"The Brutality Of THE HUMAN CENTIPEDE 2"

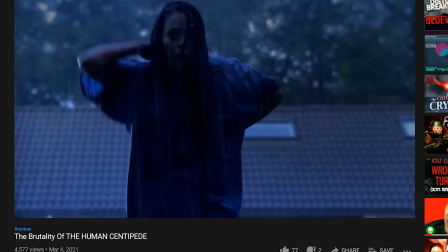[8:08]
When I covered the first movie, I said that the director had an opportunity to show far more disturbing scenes.
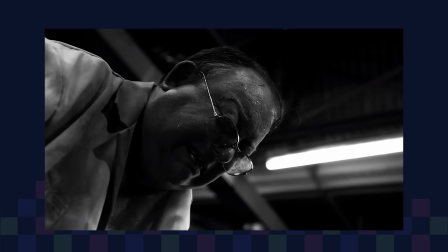[8:14]
Well this is exactly that. Unfortunately, the pregnant woman from earlier on in the movie dies.
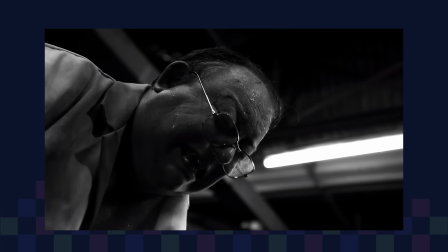[8:20]
He has another little cry, because of course he does. He doesn't care about this woman or her unborn baby, he just wants to staple her into a centipede.
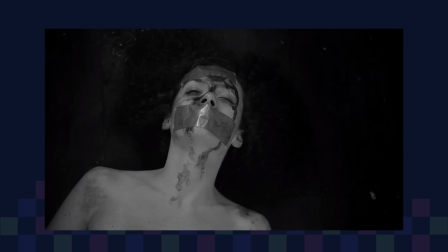[8:27]
It almost reminds me of the way a child would cry after their toy breaks or they don't get what they want, which is, um, disturbing to say the least.
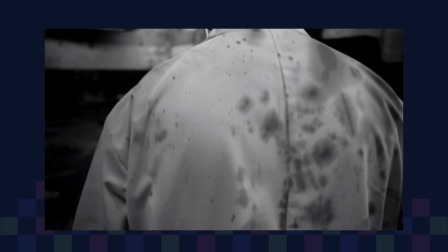[8:36]
He gets done mashing together his grotesque creation of pain and suffering,
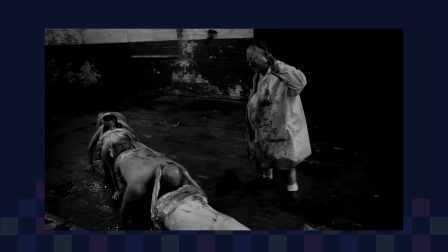[8:41]
and it's basically exactly what you'd expect given everything this movie has done so far.
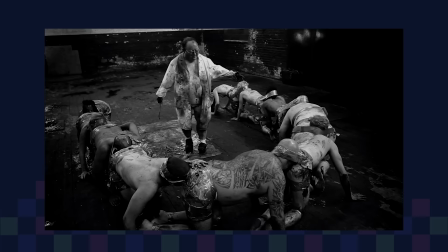[8:47]
Just like the doctor this copycat looks up to, he attempts to have the centipede walk around,
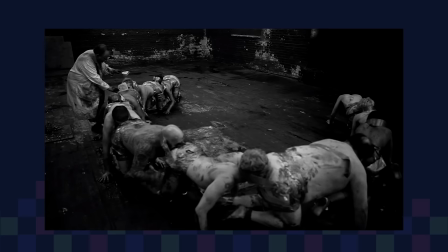[8:52]
and even tries doing things like brushing the individual's hair, kinda like how you might groom a dog,
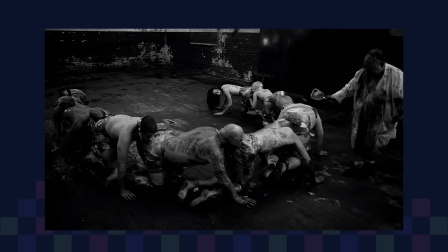[8:57]
but something about the gritty, dark, dirty nature of all of this makes it feel far more twisted than the original.
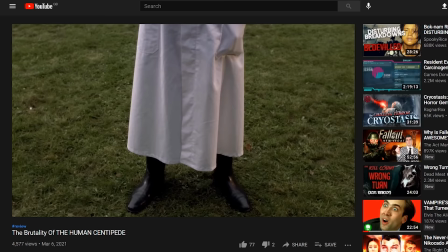[9:05]
Yeah, a psychotic doctor with the ability to actually carry out this experiment is scary, but a mentally challenged,
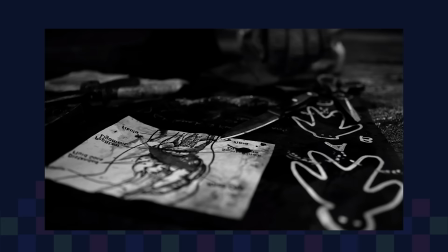[9:12]
delusional, childlike man doing it with dirty knives and a staple gun definitely takes the cake in the messed up factor.
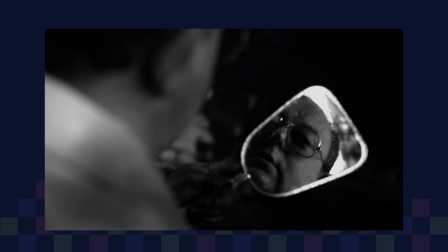[9:20]
There is something comical about the absurdity of all of this. Like the sheer amount of people he's actually managed to stick together, it's just pure insanity at this point. But with the cinematography, the stylistic choices the movie takes,
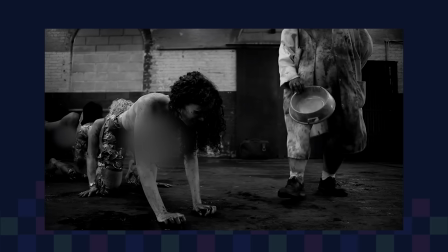[9:33]
and the excellent use of ambient and background noise, the hairs on the back of my neck would constantly be sticking up.
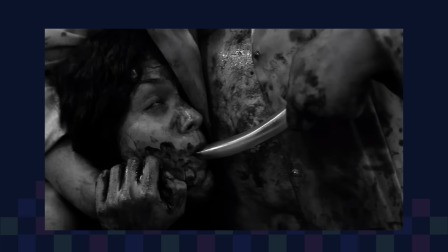[9:39]
He attempts to feed the person at the front of the centipede, but ends up resorting to shoving a funnel all the way down her throat,
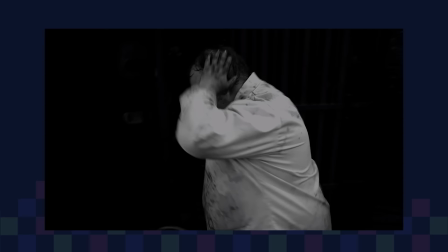[9:45]
so that he's able to pour food in after she refuses to willingly eat.
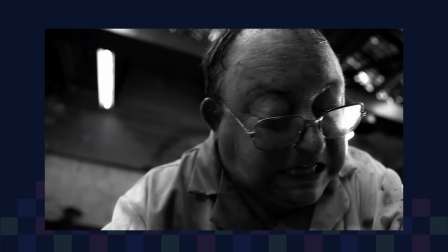[9:49]
And after she has a good ol' scream about it, he decides the best course of action is to not tie duct tape over her mouth or anything.
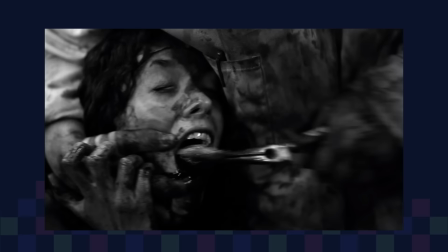[9:56]
No, he decides that pulling her tongue out of her mouth will all around be the best option here.
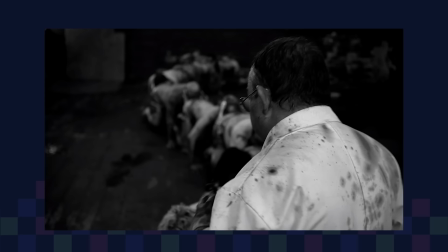[10:01]
I'm no doctor, and neither is this guy for that fact, but I'm pretty sure you'd still be able to scream without a tongue.
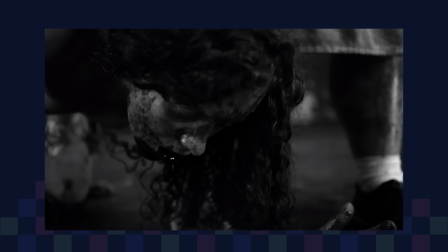[10:07]
If not able to scream, you'd still absolutely be able to make noises. Having no tongue doesn't mean you're just unable to make sound come out of your mouth.
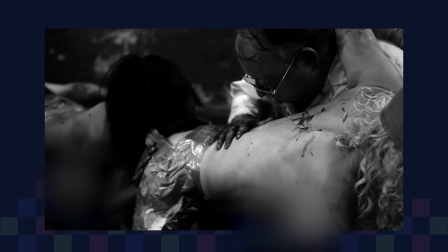[10:15]
But let's be real, there's no logic in questioning this guy's problem-solving skills at this point. He starts to get overly excited at the prospect of people passing food through their systems, if you know what I mean.
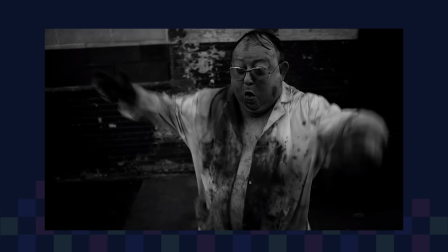[10:27]
He starts making fart noises with his mouth and starts rubbing on the victim's stomachs,
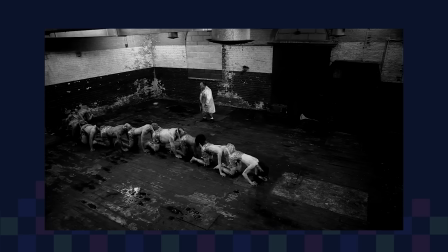[10:31]
and he's jumping around getting all animated about it, like a little kid getting overly excited about something.
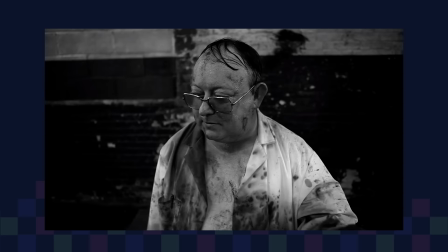[10:36]
But after about 30 seconds of waiting, he starts to get frustrated and resolves his problem by injecting them all with laxatives.
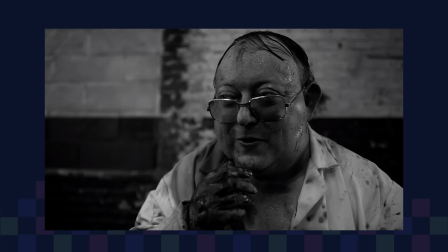[10:44]
And then exactly what you would expect to happen, well happens. He is overcome with joy.
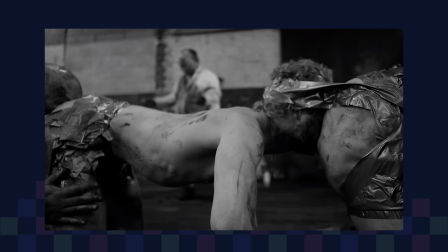[10:50]
He is absolutely ecstatic at the prospect of many people trapped together, violently emptying their bowels.
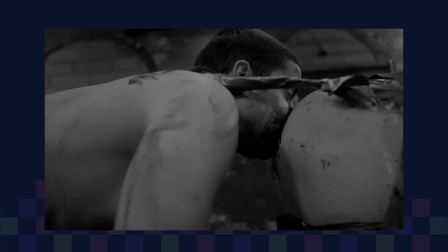[10:56]
Because he's no surgeon, and hasn't gone about this in the best of ways, many of them start, well leaking.
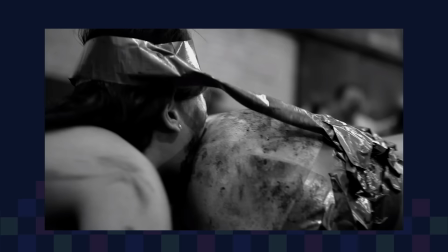[11:03]
You might have noticed that this movie has chosen a stylistic choice to be displayed in black and white.
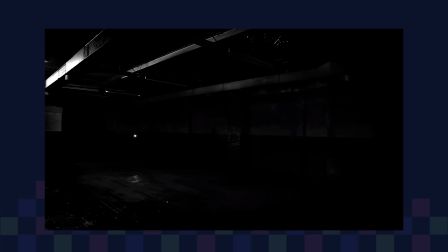[11:08]
A choice that I think greatly benefits it in creating this dark, dirty, gritty atmosphere, but there's an exception to that rule.
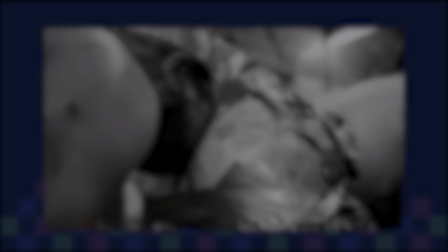[11:16]
Absolutely everything is devoid of colour, except the explosive feces. I was a bit caught off guard by that.
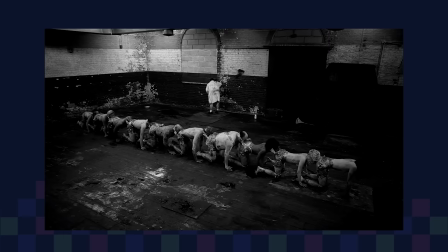[11:23]
I'm not sure if it was done to let the viewer know exactly what that fluid was,
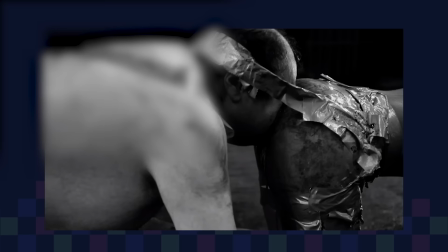[11:27]
although it is more than obvious what is happening, or if it was done purely for the gross-out factor.
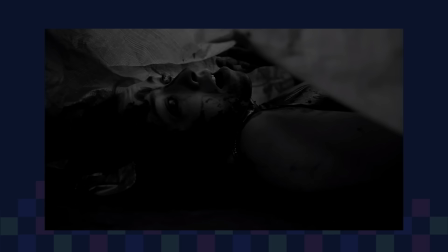[11:33]
I'll be honest, it was gross, but I'm not too certain if the colour of it had anything to do with that fact.
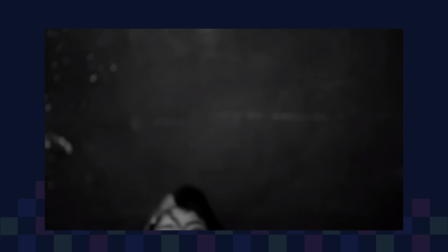[11:39]
The pregnant woman who died before is in fact not dead anymore. It's more than likely that she was just unconscious or something and that guy didn't realise.
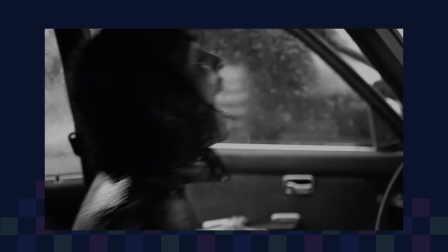[11:47]
But she makes a run for it as her water's breaking, she manages to get outside of the warehouse and lock herself in his car.
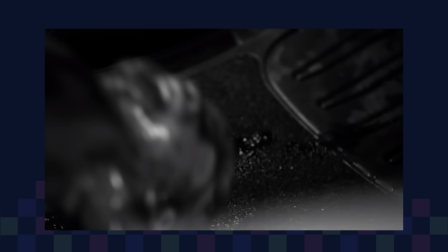[11:54]
And things go from bad to worse. She ends up giving birth in the car, just as this little guy's trying to break his way into it.
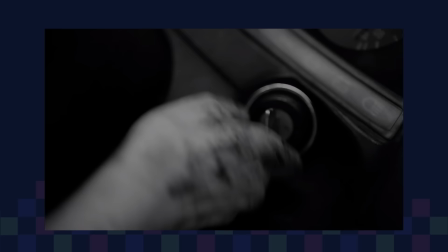[12:01]
And then for me, perhaps the most disturbing or just plain what the hell scene happens.
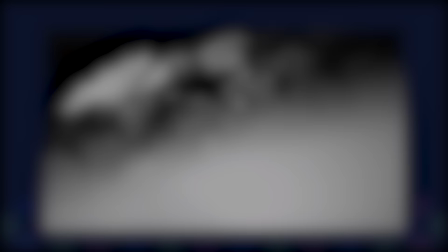[12:06]
The baby is born but lands on the floor beneath the pedals and she just crushes it as she reverses and escapes.
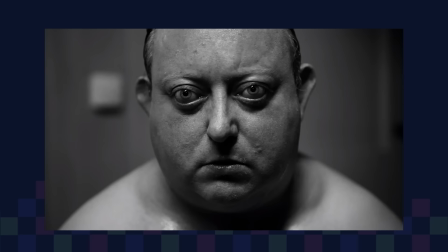[12:13]
What the fuck?